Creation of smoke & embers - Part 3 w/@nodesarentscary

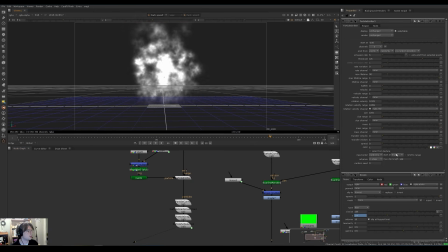1483s
And we want to go in here and set our input frame start at random, just so we've got a good variety in here. Okay, now let's see how this actually looks with a scanline render.
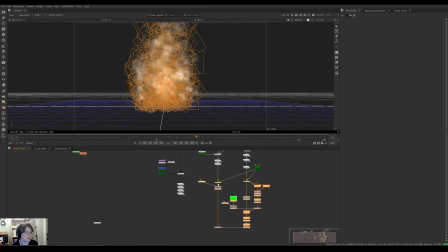1498s
Once again, I'll just move these all down to be at the same level here and copy the scanline render node, hook it up to the same camera we've been using for everything, and hook it up to our new particle system here.
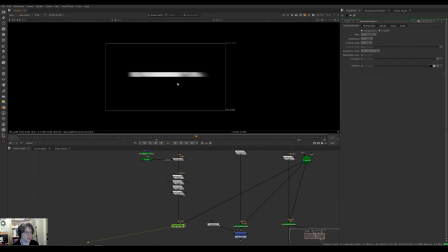1512s
And our result is this.
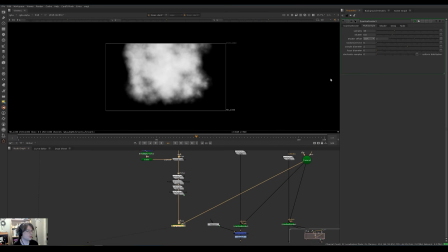1516s
And currently it took so long to render there because we've still got all of our motion blur samples being calculated here. I don't think we really need it as much for the smoke because it's slower than the embers. We'll turn that off. We're getting a really dynamic look here. Although it's definitely too strong overall.
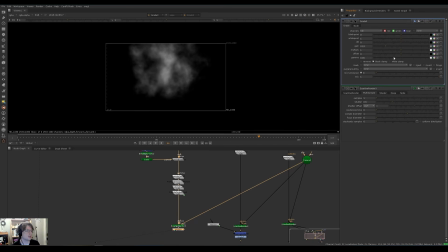1536s
If we can bring down our gain and probably our gamma too, we'll get a more subtle effect. Probably also could stand to reduce our rotation amount by a little bit.
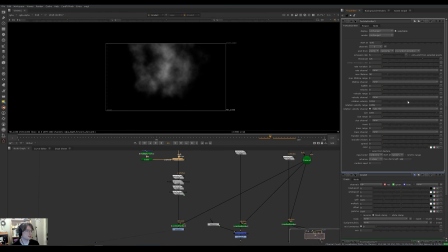1551s
So I'll go into our emitter settings and bring down the rotational velocity. Now, we don't want it stealing the show here, all right? There, that's looking more natural. Okay, cool. So we've got this. Now let's see if we can composite it together with our fire and our embers to make one complete scene here.
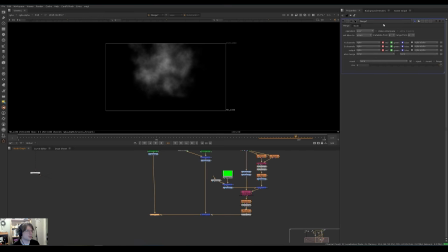1569s
So just immediately here, we'll try out a little plus operation like we've been using before, such as this. Swapping out our A and B so that the smoke is being added. That's looking pretty good.
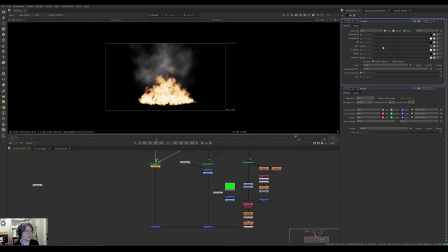1586s
I think this is still too bright, but before we go in and adjust the value there, I want to actually make the fire appear as if it's lighting up the smoke, because I did notice that in our reference here.
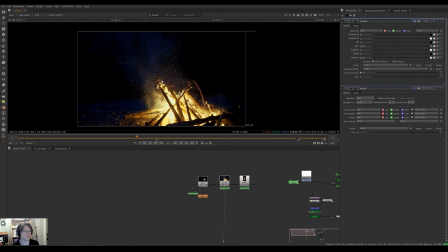1600s
You can see how much the smoke is glowing right next to the fire. And it gets kind of blue in the background because of the color balance of the scene.
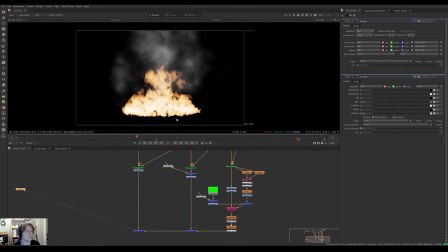1608s
So looking at this, all right, let's see if we can make it a bit more dynamic here. This is a pretty simple operation I'm going to do here. We're just going to blur out the fire and multiply it with the smoke.
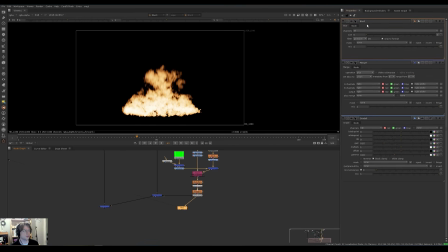1621s
So I'm going to go over here right off the fire output and start blurring it. And whenever I get past a blur size of 100, just for my computer's sake, I don't like to turn it up any higher.
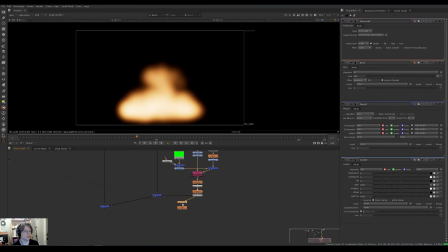1633s
Instead, what I do is bring in a reformat node, put it before the blur, and set the scale to something smaller.
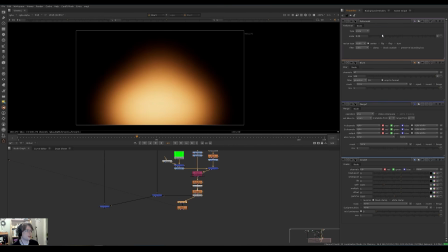1641s
And as we decrease the scale, the blur gets larger. And this is because the blur size is staying the same, but 100 pixels takes up a much larger area on a 480 by 270 image than it does on a 1920 by 1080 image. And then after that, you're going to have to scale it back up with another reformat node.
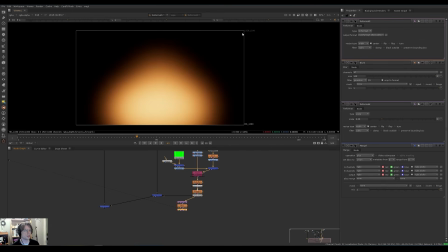1661s
And the default setting will just bring it back up to 1920 by 1080 or whatever your root format is.
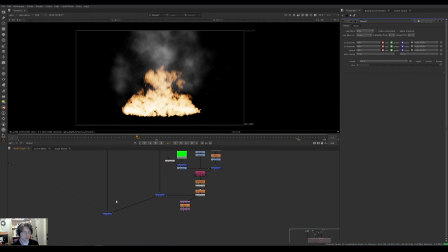1668s
So we've got this. And then before we add our smoke to the rest of the scene, I will multiply it by this image. There we go.
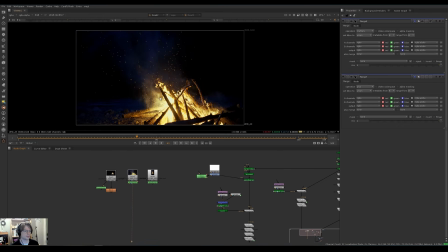1680s
And looking back at our reference again, smoke seems to be brighter than that right next to the fire.
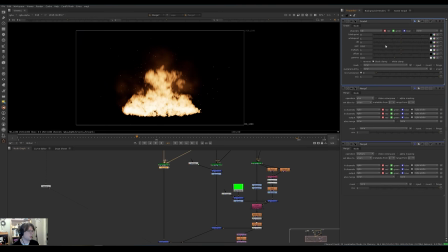1688s
So bring up the gain by just a little bit. Maybe bring down the gamma. And maybe don't multiply it all the way, leave some in the background as well. Yeah, now we've got that little taper off there. That's looking pretty good.
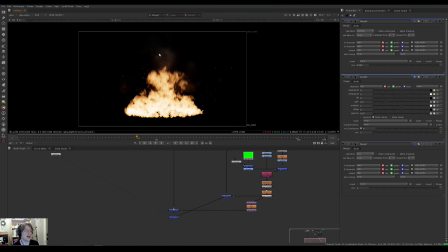1707s
Although it does seem brighter after it tapers off than it does here. Maybe I'll increase the gain of the blurred fire image before it hits the multiply. That is brighter. And then we'll go into the grade.
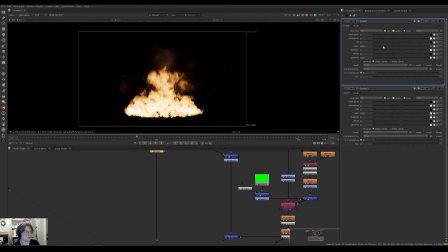1726s
It was hitting the smoke before this multiply and bring it down so that it's at a reasonable level in the scene once again.
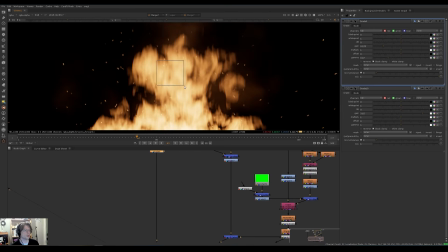1734s
Finally, okay, I kind of don't like how these embers are showing through the fire here, so instead of a plus, maybe we want to do an under. And that's not going to do anything right away because our fire doesn't really have a proper alpha channel.
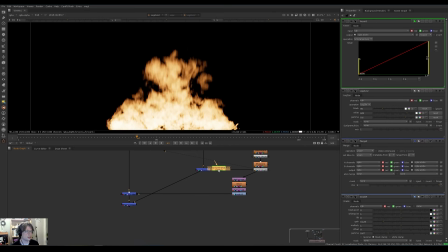1748s
So I'm actually just going to put a keyer in here and use that to generate an alpha channel based on the luminance.
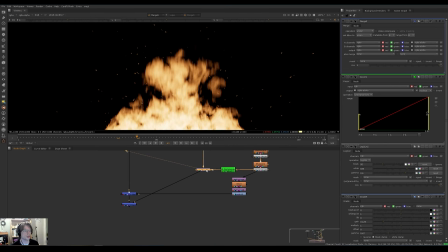1755s
And that's going to knock out the sparks that would otherwise be on top of the fire.
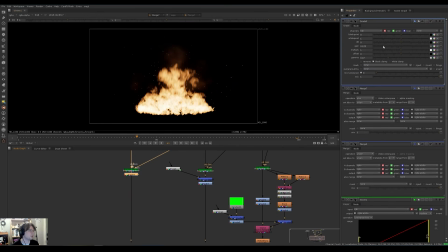1764s
Altogether, it's looking more like this. Nah, maybe we want a little bit more smoke. So let's have a look at how this looks. I think there's a couple things I want to change. The smoke seems too bright to me in motion.
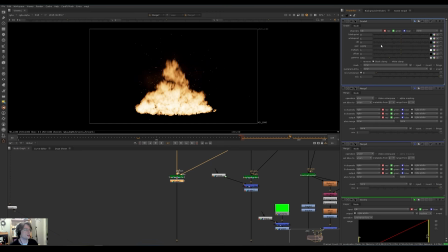1780s
Things always seem to be more eye-catching when they are moving than they are when they're not moving. I want the smoke to be just a subtle accent on this. I also think I was too aggressive with that opacity curve on this.
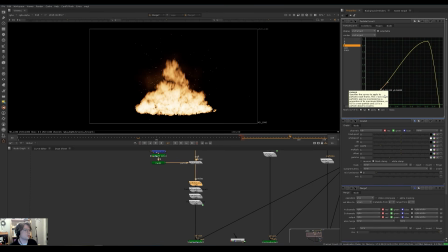1793s
I like to have the smoke a little bit more visible towards the bottom of this thing. Maybe I'll bring this up like this. just looking at our output directly from the scanline render node, right, there's definitely stuff down there.
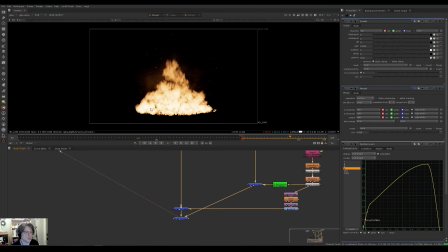1809s
But I really want to see some smoke down here.
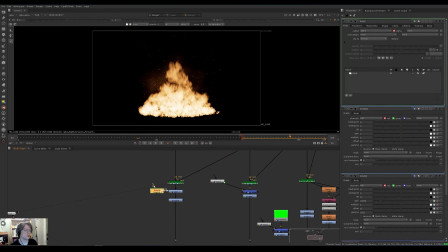1811s
Maybe I could even just grade up just that area with a little roto, such as this. Feather it out, and boost up the gain with this grade. Yeah, now we've got a little something down there.
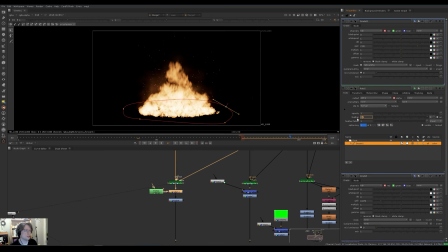1826s
That should hopefully highlight more of that hard work we put into the rotation on the particle sprites. Move this down a little bit. Yeah, there we go. Okay, cool. And I think I'll probably need to actually reduce down the gain on this again.
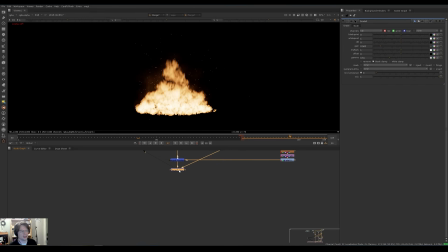1846s
All right, also, final touch, hey. Why not go all out a little bit? Add some glow. Doesn't have to be anything crazy. Doesn't have to look like this.
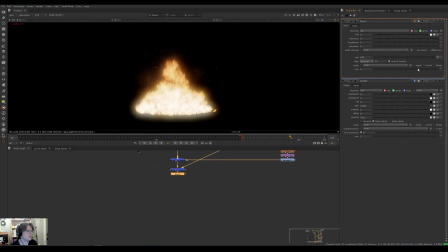1859s
Just mean a little bit of glow on a large scale, like that. There we go. Just enough to make it pop. All right.
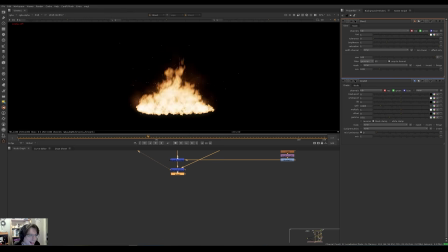1874s
Let's have a look at this. And there we have it. The final result of all our hard work. Not just one fire asset, but actually many.
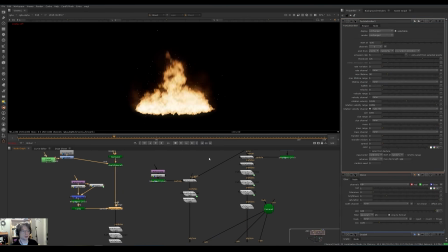1887s
You can go in here, change the settings on any of these particle systems that you have, change the random seed, and you've got a brand new asset to work with. And I hope that not only have you learned how to make some fire here, but you've also learned something about how to use your artistic eye
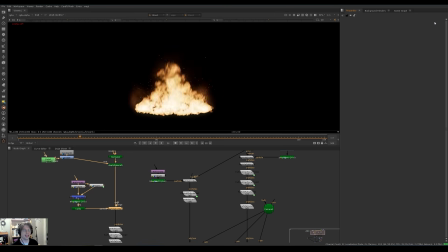1907s
to look at reference critically, and also something about Nuke's particle system. So with that, I would like to thank you very much, dear viewer, for watching this video. I'd also like to thank Foundry for having me here on their channel. Once again, my name is Julian Cruiser. You can find me over on nodesaren'tscary.com or here on YouTube at Nodes Aren't Scary. Hope you enjoyed the video, and I'll see you in the next one.